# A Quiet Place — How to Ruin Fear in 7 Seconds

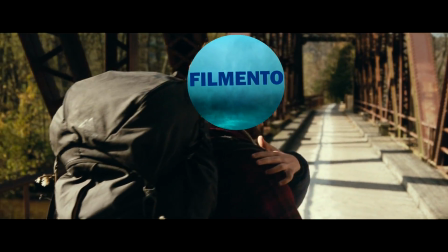severe and continuous lapse in my judgment, and I don't expect to be forgiven.
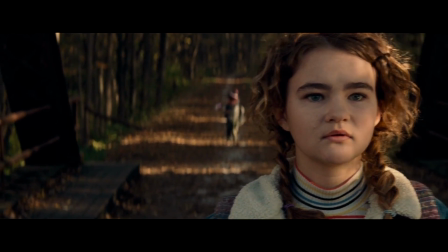I'm simply here to apologize.
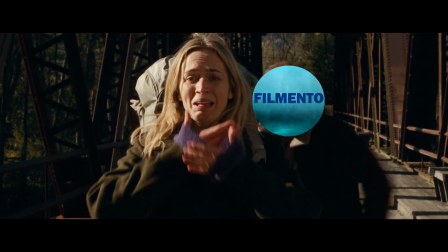So what we came across that day was obviously unplanned, and the reactions you saw on tape were raw, they were unfiltered.
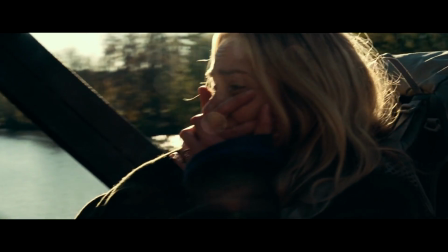None of us knew how to react.
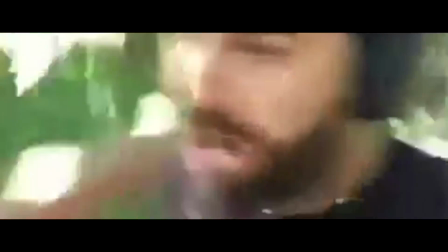I'm your host, Killer Should put the cameras down.
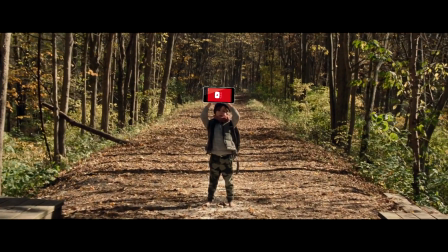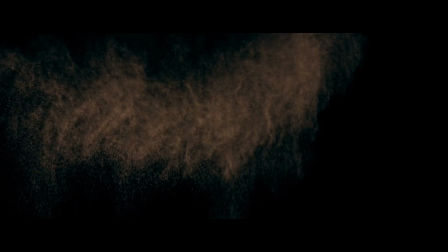Into the news. There's a lot of things I should have done differently, but I didn't.
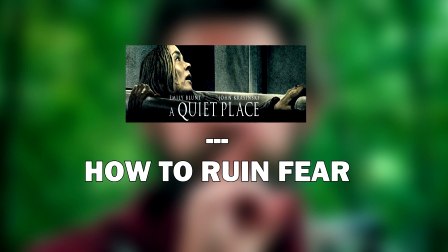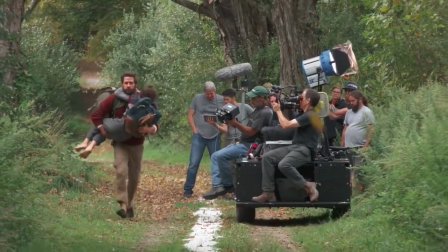Hey fellas! So I finally saw A Quiet Place last night and I liked it.
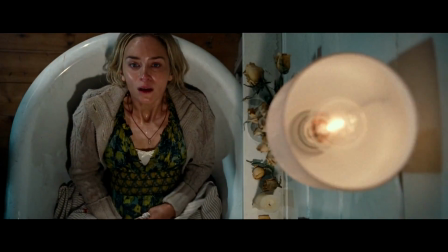It's a good movie, directing work is great, acting is just right, and the whole thing goes by really fast.
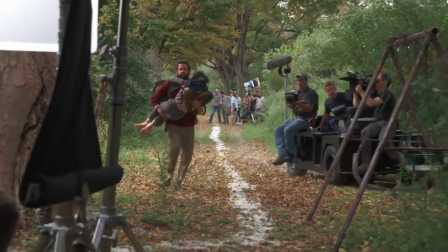Plus, of course, let us not forget the fantastic score by Marco Beltrami.
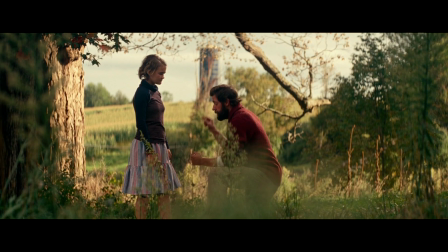The movie has so little, yet it manages to do so much, which is very respectable.
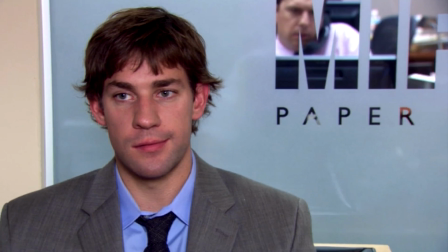In short, Jim from The Office, you did a fine job.
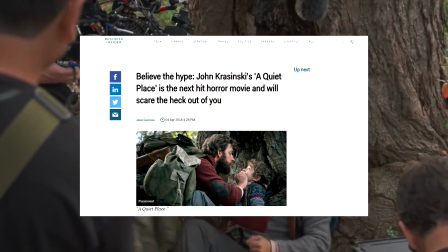That said, there has been some talk around the internet naming A Quiet Place as one of the scariest horror movies ever made.
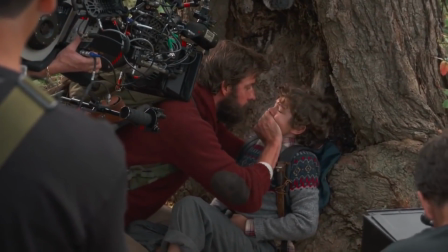And with that, I kinda have to disagree with, at least you know me personally. This because I just didn't find it particularly scary.
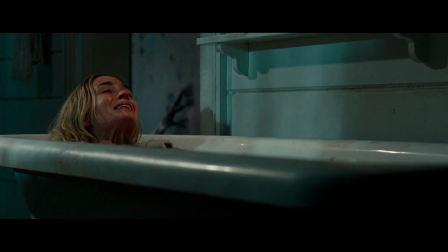It does have great, masterfully created moments of extreme tension, but I never found it scary.
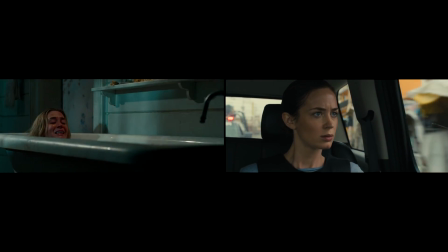Honestly, I wouldn't call A Quiet Place a horror movie as much as I would call it a thriller.
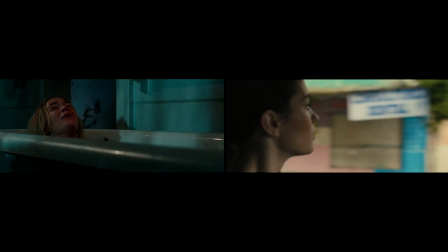It could have been a horror movie and it almost was, but it wasn't, not for me at least.
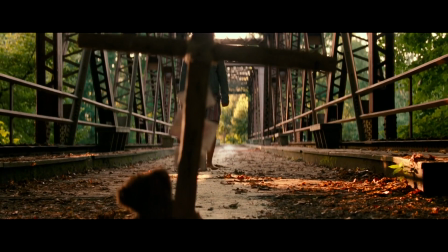And the reason for this is one single scene. Now, Filmento, what the heck are you on about exactly?
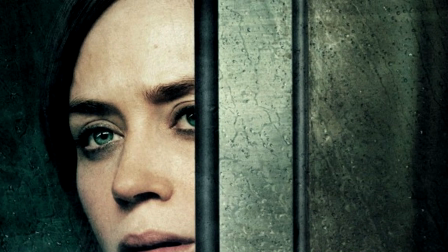Well, thank you for asking, my dearest viewer. There is a moment at the beginning of this movie,
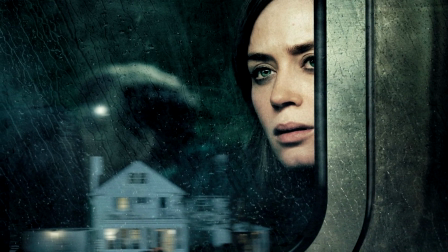or better yet a choice made by the filmmakers which I thought was a big mistake.
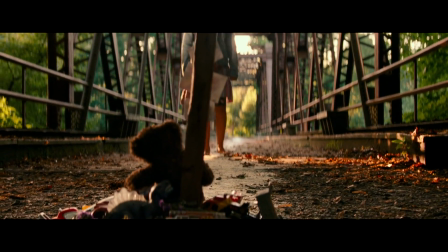One single choice that, at least for me, reduced the level of fear of A Quiet Place by
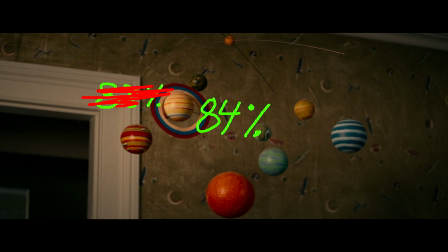83% or 84% or 80 whatever.
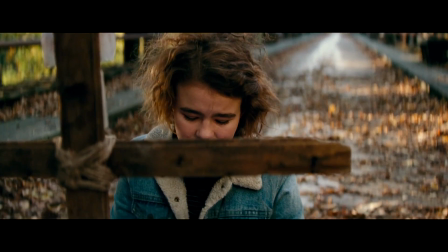Let's just say that because of this one choice, the movie is a lot less scary than it could/should have been.
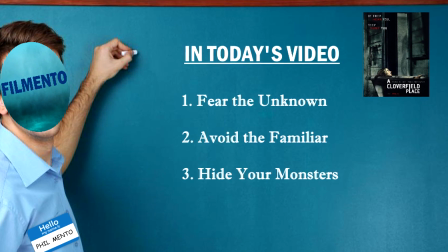And that's what we're going to be talking about here today. So, let's go.
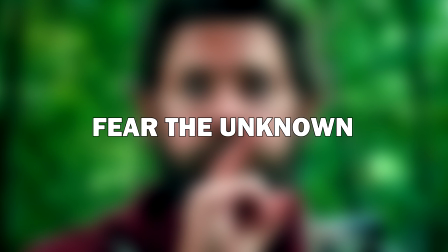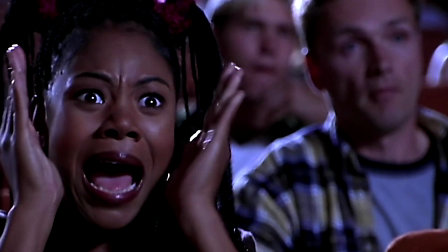Before we go into the actual scene I'm talking about, let's briefly discuss what makes a movie scary.
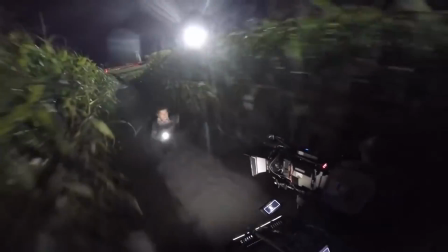What exactly is the most effective type of fear a fictional movie can utilize?
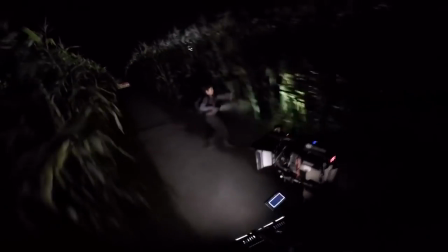Obviously, this is a topic that could fill its own entire full-length video, but luckily, as always, I of course have the correct answer.
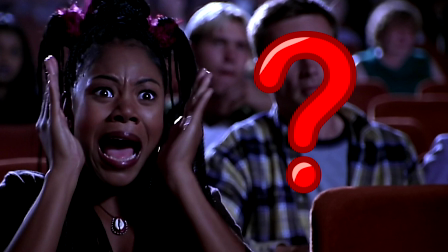And the answer is fear of the unknown. You can make your monster as scary as you want.
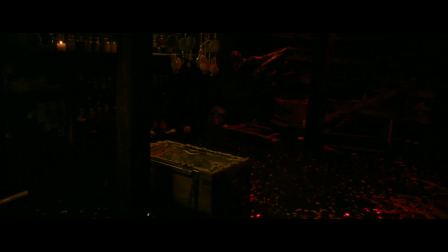You can make it the most hideous, most lethal, most terrifying creature ever created in history of mankind. And it doesn't matter. Because no matter what you do, that monster is never going to be as scary as the human imagination. This is why masks are scary, why darkness is scary, why faceless watching figures are scary.
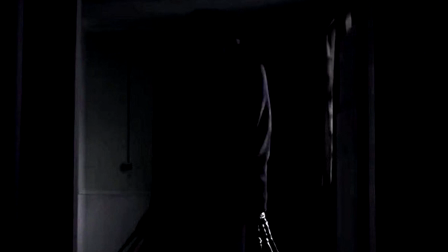It's the knowledge of something being there coupled with the uncertainty of what it is exactly.
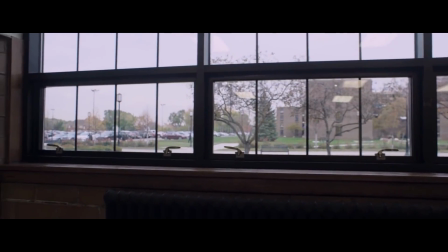Fear of the unknown. Let's take a look at one of my own personal scariest horror movies ever made.
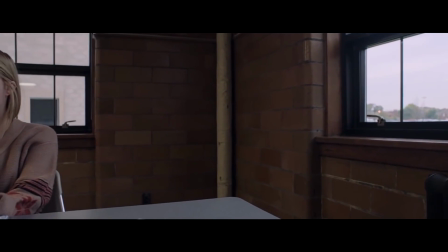The first half of It Follows.
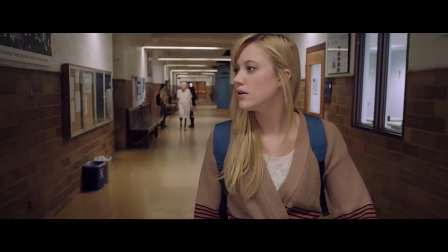What to me makes the first half of It Follows so effective is the fact that it's practically built around the fear of the unknown.
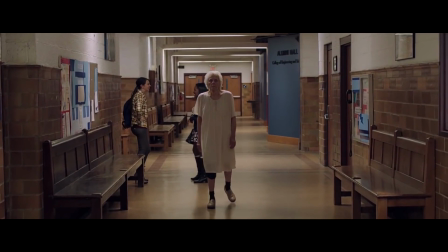The monster here is a physical embodiment of just that.
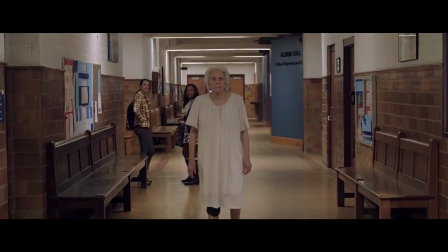We don't know what it does, we don't know why it does, we don't know how it does.
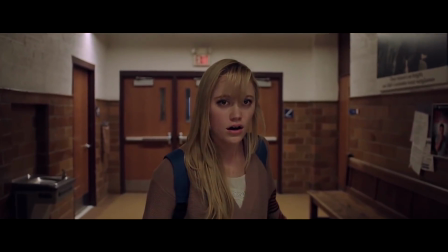We don't even know what it actually looks like. All we do know is that it's somewhere out there and that it's not going to stop until it gets you.